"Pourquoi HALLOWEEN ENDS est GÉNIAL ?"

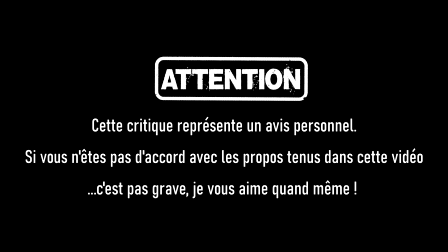0:00 Attention, cette critique représente un avis personnel. Si vous n'êtes pas d'accord avec les propos tenus dans cette vidéo, c'est pas grave, je vous aime quand même. Allez, c'est parti! Je sens que je vais être le seul à défendre ce film.
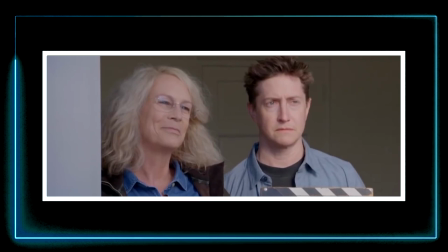0:11 En 2018, Blumhouse Productions s'associe avec le réalisateur David Gordon Green pour réaliser une suite directe de Halloween la nuit des masques, le classique de John Carpenter.
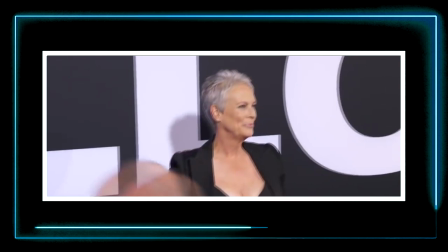0:19 Ramenant Jamie Lee Curtis dans le rôle qu'il a fait connaître aux yeux du grand public,
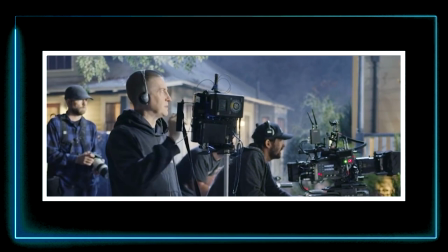0:23 cette version 2018 rencontre un franc succès et devient le film de la franchise qui aura rapporté le plus d'argent.
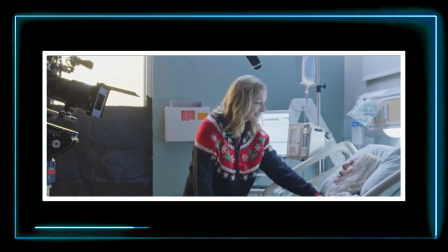0:29 Suite à ce succès commercial, Blumhouse Productions développe très rapidement deux nouvelles suites, transformant ce retour en une trilogie. Halloween Kills, sorti en 2021, n'a pas rencontré le même succès que son prédécesseur.
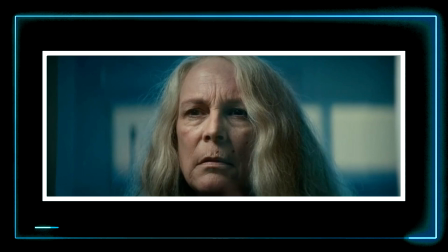0:40 Recevant des critiques mitigées, le film ne parvient pas à égaler le box-office du précédent opus, mais se place tout de même comme le deuxième plus grand succès de la franchise.
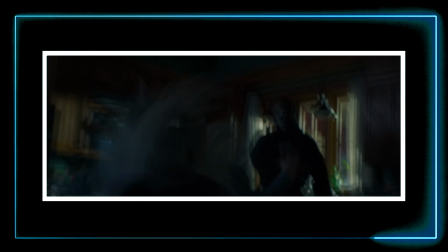0:48 Et nous voilà face à Halloween Ends, dernier chapitre de la trilogie et conclusion de l'arc narratif installé il y a 44 ans par John Carpenter.
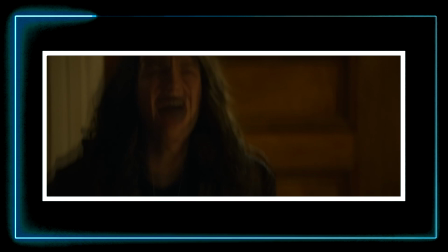0:56 Conclusion parfaite ou nanar total, les spectateurs sont une nouvelle fois mitigés. Alors, installez-vous confortablement, je vais essayer de répondre à la question que personne ne se pose.
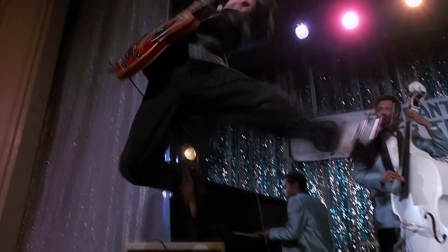1:05 Pourquoi Halloween Ends est génial ?
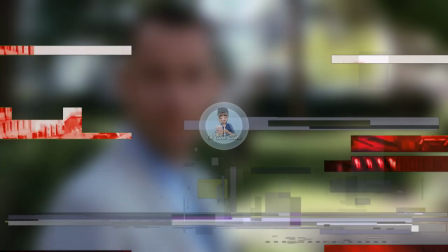Hey, salut à tous, bienvenue dans le Cinéclem, j'espère que vous allez bien et on se retrouve aujourd'hui pour une toute nouvelle vidéo critique, je dirais même mieux, pour une vidéo analyse du film Halloween Ends réalisé par David Gordon Green, 100% spoiler. Donc attention, si vous n'avez pas encore vu Halloween Ends, c'est peut-être le moment pour vous de quitter cette vidéo car je vais tout disséquer bien pour en tirer le meilleur.
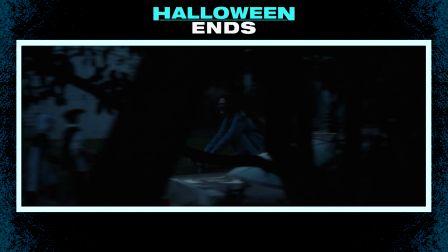1:33 Le film prend place un an après les événements de Halloween Kills et installe un nouveau personnage vêtu de bleu, Corey Cunningham.
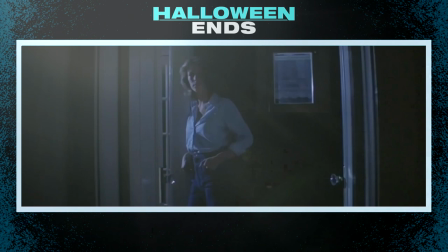1:39 Et si vous tapez sur Google à quoi correspond la couleur bleue au cinéma, eh bien vous trouverez comme réponse qu'elle est normalement utilisée pour représenter la sérénité et le calme.
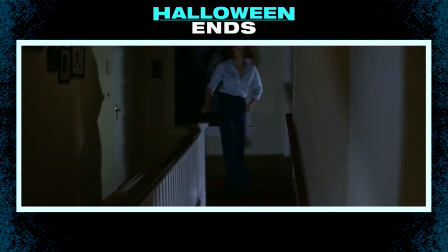1:47 Et c'est d'ailleurs la couleur que Laurie Strode portait sur elle le soir d'Halloween 1978. Et retenez bien cette couleur parce qu'elle aura son importance pendant Halloween Ends.
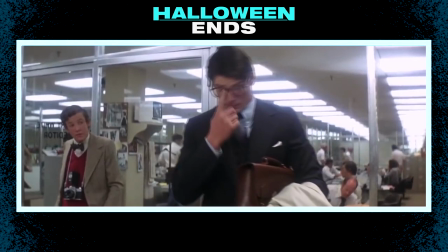1:55 Et on reprend, introduit de cette façon-là, Corey Cunningham et cette figure du héros qui, comme Clark Kent, cache derrière sa chemise bleue et ses lunettes sa véritable identité.
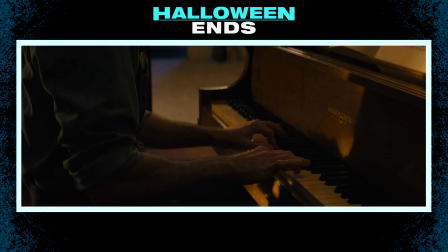2:03 On lui ouvre la porte, un sourire rassurant se dessine et il pénètre dans la demeure qui sera le théâtre du premier acte.
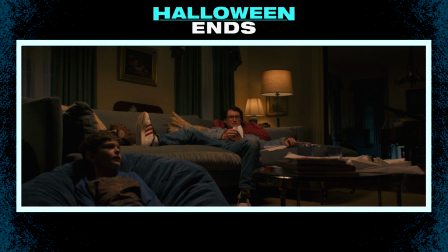2:10 Corey doit garder un jeune garçon pendant que les parents de ce dernier vont fêter Halloween à l'extérieur. Et si vous observez bien, vous remarquerez qu'il y a un indice sur le caractère des parents et ce que ça va impliquer par la suite.
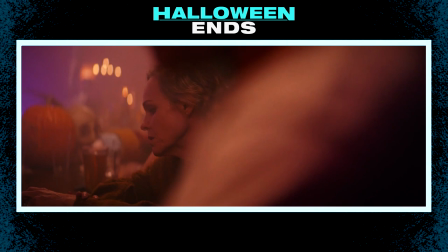2:19 La mère est habillée de noir et le père de cette fameuse couleur bleue.
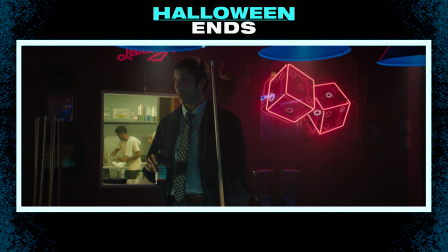2:23 Plus tard dans le film, vous noterez que la mère, toujours habillée de noir, déteste Corey Cunningham, alors que le père, toujours habillé de cette chemise bleu clair,
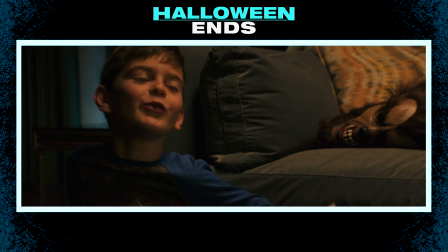2:29 essaye de comprendre le jeune homme plutôt que de le détester. Mais revenons à cette scène d'introduction qui est bien plus subtile qu'on le croit.
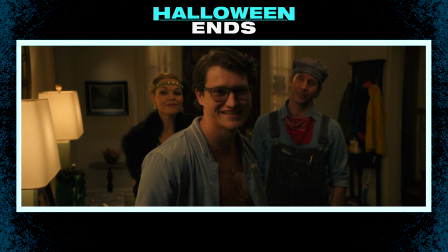2:36 Corey n'est donc pas présenté comme le méchant. Il protège l'enfant, ne prend pas la bouteille de bière dans le frigo, occupe le même cadre que les parents.
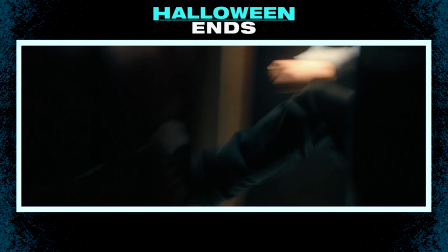2:42 Bref, David Gordon Green élimine tout soupçon concernant Corey.
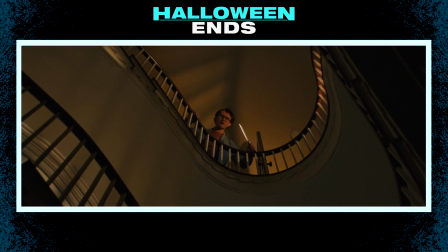2:46 Mais contre toute attente, la soirée dégénère et Corey tue accidentellement l'enfant en le faisant tomber du dernier étage de la maison.
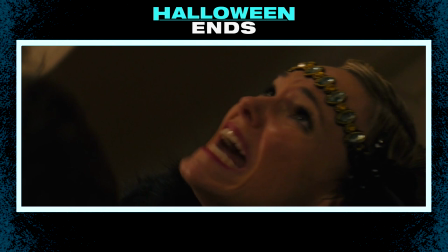2:52 Toujours habillé de bleu pour montrer son innocence, il devient injustement l'antagoniste de la scène, créant une dualité avec les parents de l'enfant en champ contre champ. Je trouve cette scène d'introduction brillante car le réalisateur amène plusieurs niveaux de lecture pour l'histoire qu'il va nous raconter après.
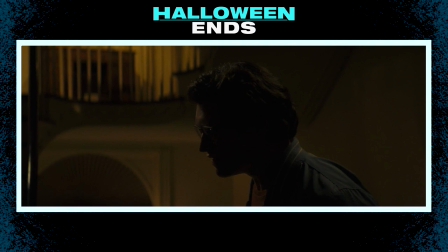3:06 On peut comprendre cette scène de plusieurs façons. Premièrement, elle crée un parallèle avec l'introduction du film de 78 où Michael Myers tuait sa grande sœur.
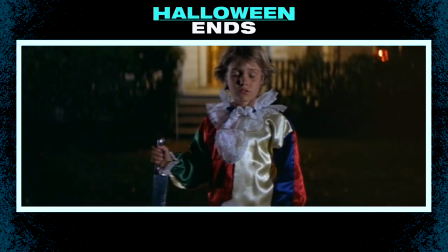3:13 Ensuite, elle permet de dire au spectateur que le mal n'a pas qu'un seul visage, que finalement, Michael Myers n'est qu'une enveloppe physique habitée par la noirceur. Cette nouvelle trilogie est aussi l'histoire d'un passage de flambeau, une forme de transmission du bien au bien et du mal au mal.
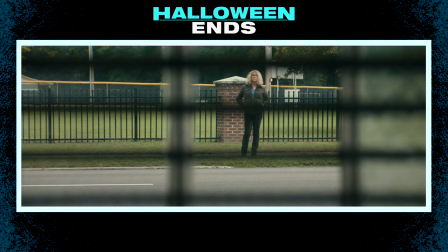3:25 Dans Halloween 2018, Allison endosse progressivement le rôle que Laurie occupe depuis des décennies.
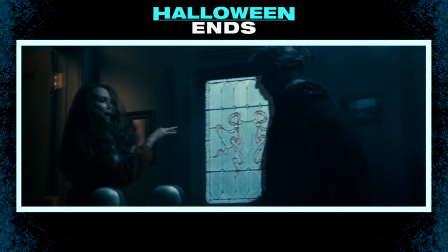3:30 Cette figure de la femme forte, indépendante, qui n'a pas peur de prendre les armes pour se défendre.
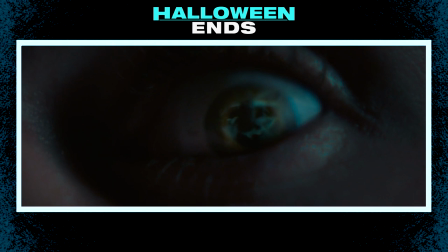3:34 Et comme il n'y a pas de lumière sans obscurité, Halloween Ends fait endosser à Corey le rôle qu'occupe Michael Myers.
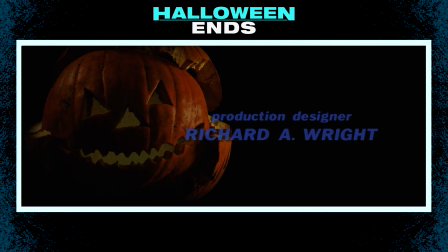3:40 C'est même sous-entendu dans le générique d'introduction avec ses citrouilles qui en cache d'autres en dessous. Comme je disais précédemment, le bien engendre le bien, le mal engendre le mal. Et j'ai vu passer pas mal de choses sur internet comme quoi le public ne comprenait pas pourquoi Corey occupait autant de place dans le film et que à l'inverse, Michael Myers n'avait que une vingtaine de minutes dans le dernier acte. Eh bien je pense que cette nouvelle trilogie d'Halloween est en partie un hommage à la première trilogie d'Halloween, c'est-à-dire la première timeline.
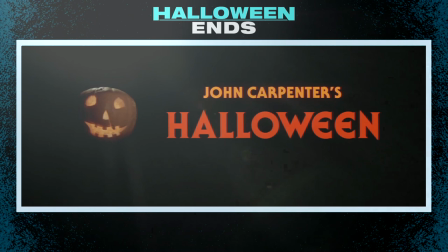4:03 Je sais c'est compliqué, mais je vous explique tout.
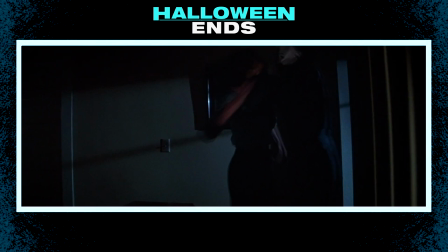4:05 Halloween de 1978 racontait l'histoire de Laurie qui, le soir d'Halloween, essayait de fuir Michael Myers qui voulait sa peau.
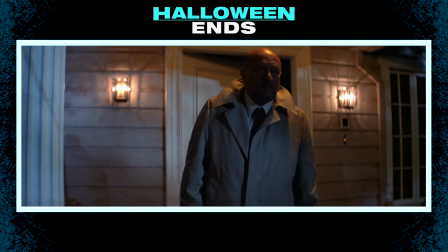4:11 Halloween 2, lui, se situait directement après les événements du premier film et plaçait le cœur de son histoire dans un hôpital où on pouvait retrouver Laurie.
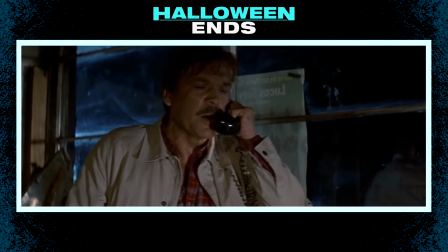4:19 Et dans Halloween 3, le sang du sorcier, qui d'ailleurs changeait complètement la police d'écriture et la couleur de son titre pour du bleu,
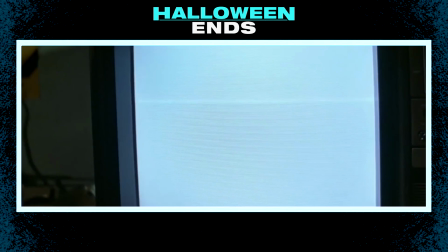4:25 racontait une toute autre histoire sans la moindre présence de Michael Myers.
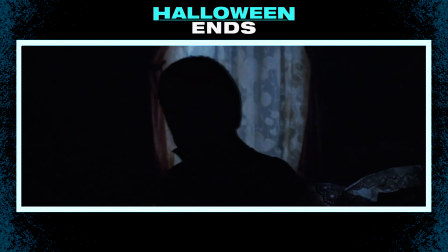4:29 Et au final, le film n'a pas eu le succès voulu que les producteurs ont dû ramener Michael Myers dans Halloween 4 car il était devenu indissociable de cette licence.
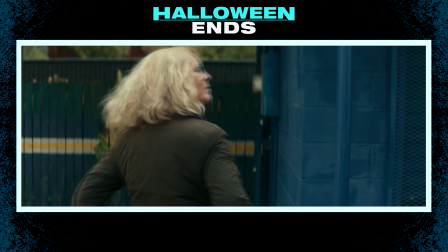4:37 Et donc du coup, maintenant que vous avez ça en tête, Halloween 2018 raconte l'histoire de Laurie qui, le soir d'Halloween, doit faire de nouveau face à Michael Myers.
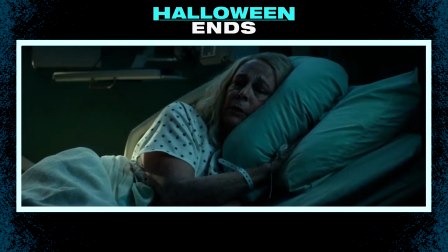4:44 Dans Halloween Kills, l'histoire prend suite directement après le premier volet et place le cœur de son histoire dans un hôpital là où on y trouve Laurie.
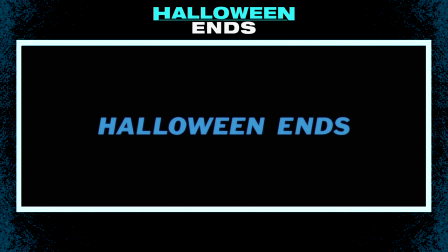4:52 Et dans Halloween Ends, qui d'ailleurs change complètement la police d'écriture de son titre et sa couleur pour du bleu,
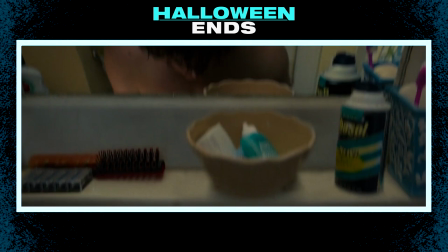4:58 tiens donc, nous raconte l'histoire l'histoire d'un autre personnage qui n'est pas Michael Myers.
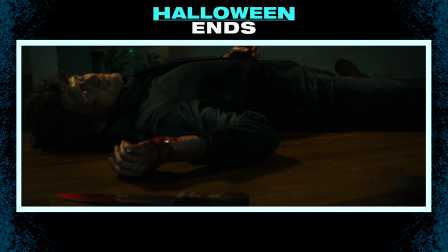5:02 Et au final, n'arrivant pas à être à la hauteur du croque-mitaine, Michael revient pour reprendre la place qui était la sienne, car comme dans l'ancienne timeline, il est indissociable de cette franchise. Et tant qu'à faire des parallèles, voici quelques détails amusants sur ce film.
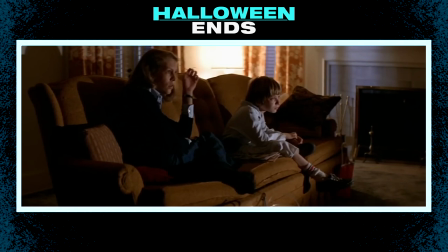5:15 Dans la scène d'introduction, les deux garçons regardent The Thing de John Carpenter à la télévision, créant le parallèle avec la scène de babysitting dans le Halloween de John Carpenter.
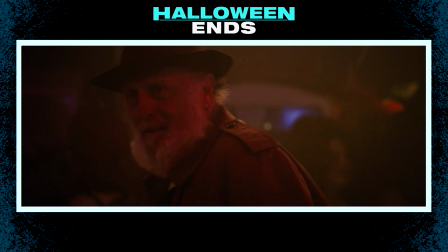5:23 Corey se blesse à la main gauche, tout comme Michael Myers dans le Halloween de 2018.
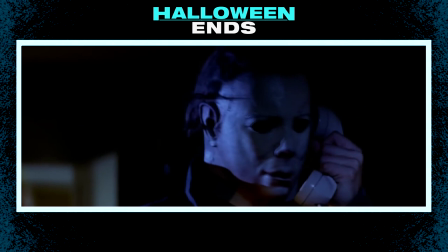5:27 Le vieil homme bizarre dans la soirée d'Halloween n'est autre que Nick Castle, l'interprète de Michael Myers, sous le costume du film original.
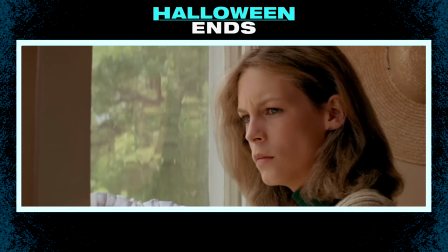5:33 Corey apparaît à la fenêtre de Laurie, recréant la même séquence que dans le film de 78 avec Michael Myers.
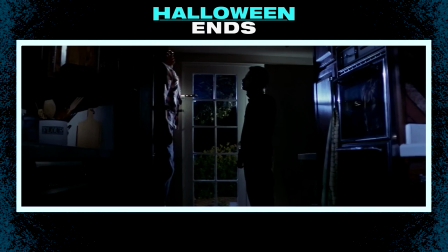5:39 Ce dernier abat une jeune femme comme il avait abattu ce jeune homme dans le film de 78.
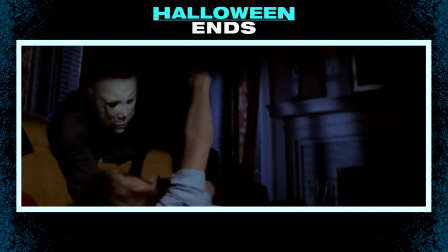5:43 D'ailleurs, souvenez-vous, dans le film de 78, Laurie attrape une aiguille à coudre et l'enfonce dans le cou de Michael Myers.
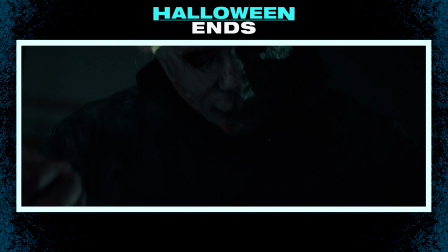5:49 Et bien, durant l'affrontement final dans Halloween Ends, c'est au tour de Michael de faire de même avec Laurie.
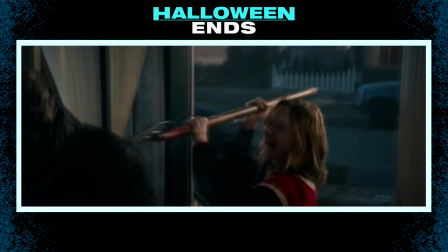5:54 Dans Halloween Kills, Allison demande à Michael de la tuer et se fait finalement sauver par Karen.
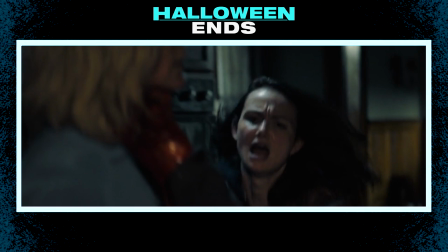5:59 Et dans Halloween Ends, Laurie demande à Michael de la tuer et se fait finalement sauver par Allison. Donc, la boucle est bouclée. J'ai souligné un point qui revenait très souvent dans les critiques négatives de ce film, c'est que la mise en scène serait pas très très inspirée, qu'elle serait fade, mal amenée.
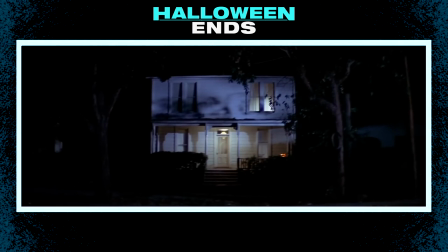6:13 Eh bien, messieurs, dames, laissez-moi vous montrer quelques exemples qui prouvent le contraire. Dans le film de 78, la première scène s'ouvrait de nuit face à la maison de Michael Myers.
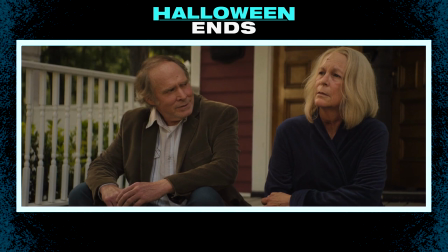6:21 Et comme vous le savez, ce dernier est né en tant qu'antagoniste ce soir-là. Halloween Ends, lui, se termine de jour avec une vue sur la maison de Laurie aux côtés de l'homme qu'elle aime.
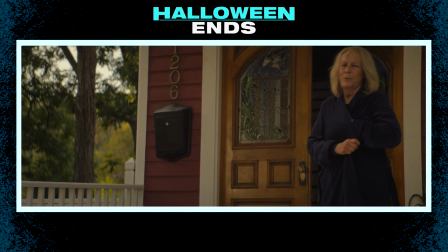6:30 Ce dernier qui, plus tôt dans le film, invite Laurie à venir voir les fleurs de cerisier. Un sujet qui revient de nouveau à la fin du film quand Laurie lui pose des questions à propos de ces fameuses fleurs.
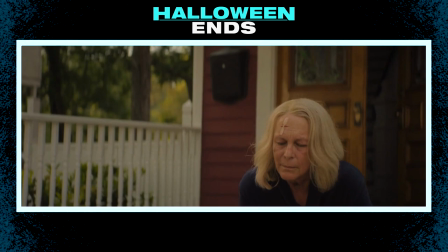6:38 On peut donc noter que les derniers mots prononcés dans la saga, du coup les derniers mots prononcés par Laurie Strode, sont fleurs de cerisier. Et si vous tapez sur Google pour voir quelle est la signification des fleurs de cerisier, eh bien vous apprendrez qu'en fait, les fleurs de cerisier représentent la vie, la beauté, le changement, en bref,
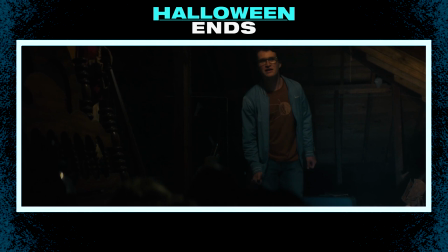6:53 le renouveau. Autre point, je vous parlais de la couleur bleue dans l'introduction du film, eh bien pour illustrer la descente en enfer de Corée,
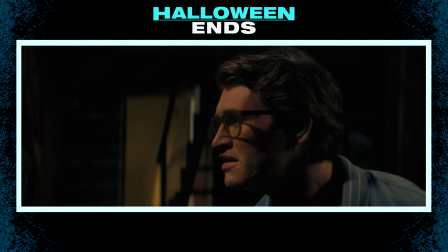7:00 le cinéaste retire progressivement cette couleur du personnage au fur et à mesure que l'histoire avance.
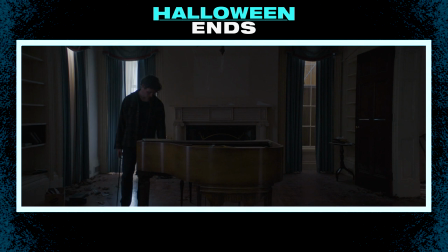7:05 Au début, il a une veste bleu ciel, puis une chemise bleu foncé, puis quelques nuances de noirceur sur sa chemise à carreaux,
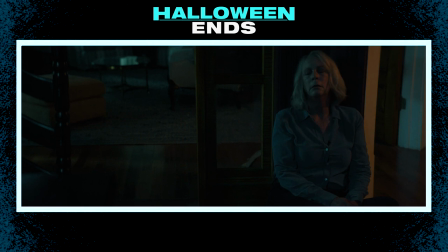7:10 pour finalement finir par endosser le costume obscur de Michael Myers à la fin du film.
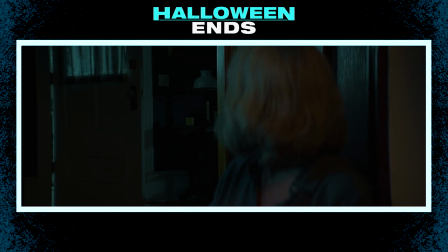7:15 Le bleu a une place si importante dans ce long métrage qu'on retrouve cette couleur dans la maison de nos héros, chez Laurie Strode mais aussi chez Michael Myers qui vit en silence dans les égouts.
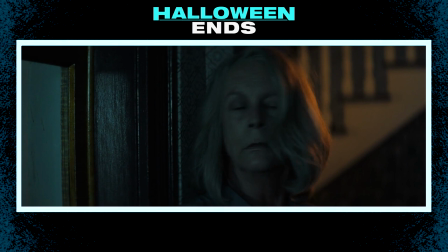7:22 On peut dire que c'est leur havre de paix respectif.
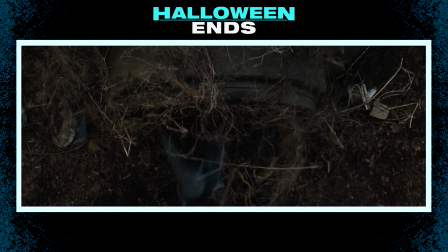7:25 D'ailleurs, la séquence où Corey sort de ce tube pour la première fois sous-entend clairement, avec des guillemets bien sûr, qu'il s'agit d'un accouchement.
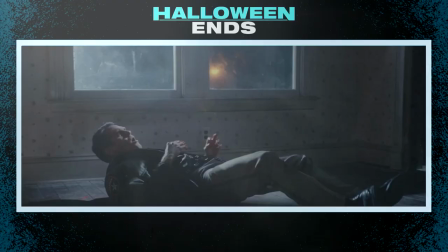7:32 Le mal engendre le mal, le nouvel antagoniste est né. J'y pense, il y a un autre personnage que j'ai adoré voir évoluer dans cette trilogie, c'est le personnage d'Hawkins.
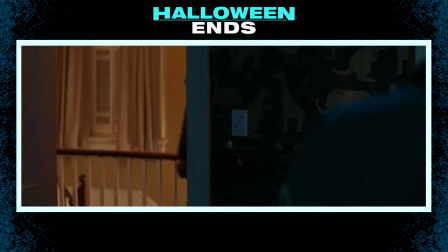7:39 Dans Halloween Kills, on découvrait qu'Hawkins ce jeune laissait Michael Myers lui filer entre les doigts à l'intérieur de la maison.
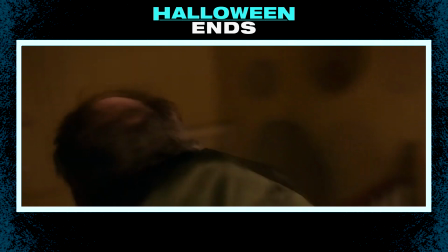7:45 Dans Halloween 2018, le même schéma s'est reproduit en laissant Myers lui filer entre les doigts à l'intérieur de la maison.
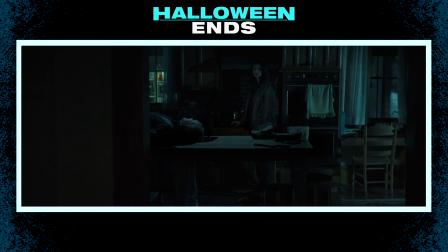7:51 Et finalement, dans Halloween Ends, Hawkins découvre le corps sans vie de Myers à l'intérieur de la maison,
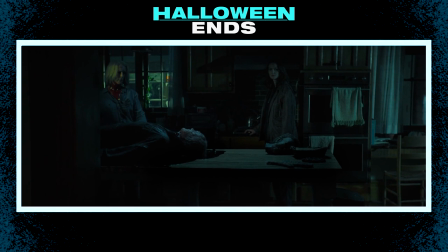7:57 ce qui lui permet de boucler son arc et enfin de passer à autre chose.
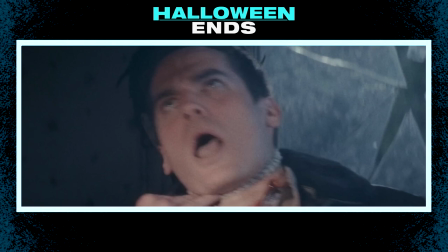8:01 On pouvait noter que dans Halloween 2018, Hawkins recevait un coup à la gorge pour lui rappeler son erreur lors de la nuit de 78.